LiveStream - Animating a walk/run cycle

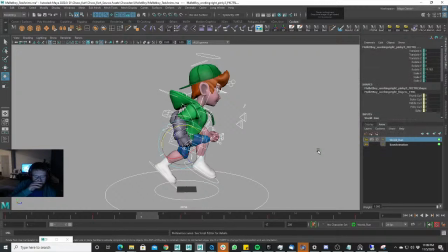(37:44)
You go back into auto, so you don't accidentally add a stepped key somewhere that you don't want to, right? So when he gets up in the air, right, I want to actually put a couple frames in here to make him have a little bit of hang time on his runs, right?
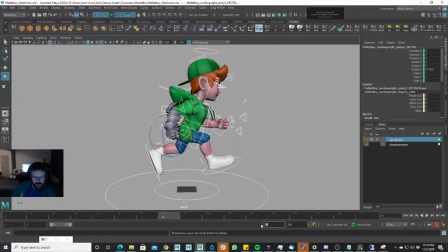(38:03)
And so I'm going to bump this up to, let's just say 25. I'm going to put a frame here right before the final contact pose, here, here, and here. And I'm just going to push these, I'm just going to put a frame in between all these. Right?
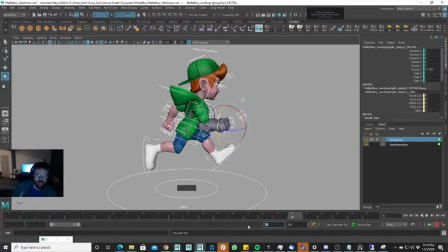(38:21)
It's still going to give us a run cycle, but it's going to give him some hang time on his right. It gives him a little bit of a leap kind of a thing when he's running. And I like that. It's a little more cartoony.
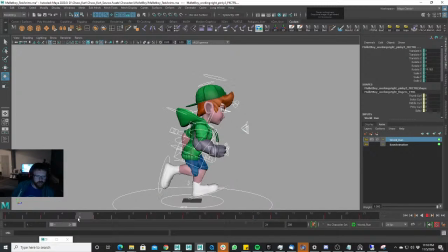(38:40)
It's not, and so if we don't like how slow he is coming back down right here, we can always just take a frame out of there and make it happen every other frame, so that each keyframe there's two frames, and it drops us back down to that 17.
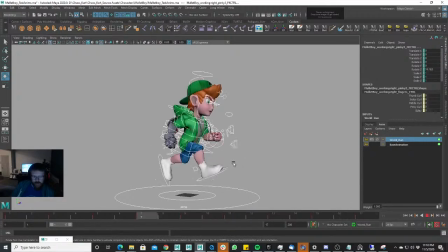(38:58)
Right, and he still has that magic, still has that fun hang time in there, right? Okay, and the first thing I do when I am animating a run cycle is I will make sure
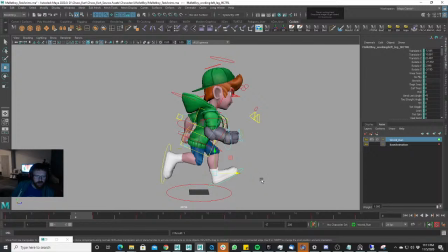(39:16)
to pull his feet out, the character's feet out. And make sure they stay planted the way they're supposed to, right?
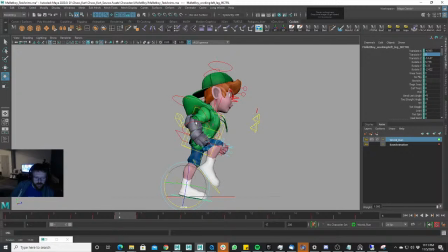Let's go ahead and save it again real quick. Do a roll.
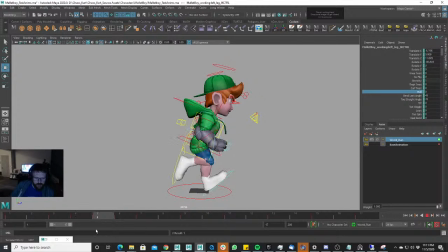Maybe we can flatten that out for right now, and then he gets the roll in there.
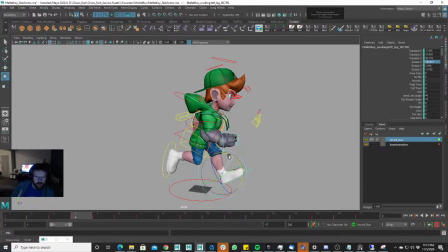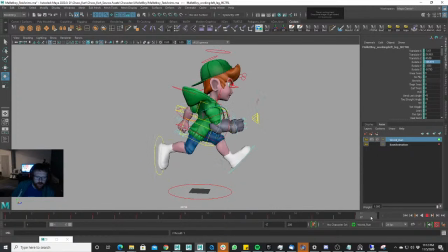(40:20)
again, if I get quiet, I'm just super focused. Okay.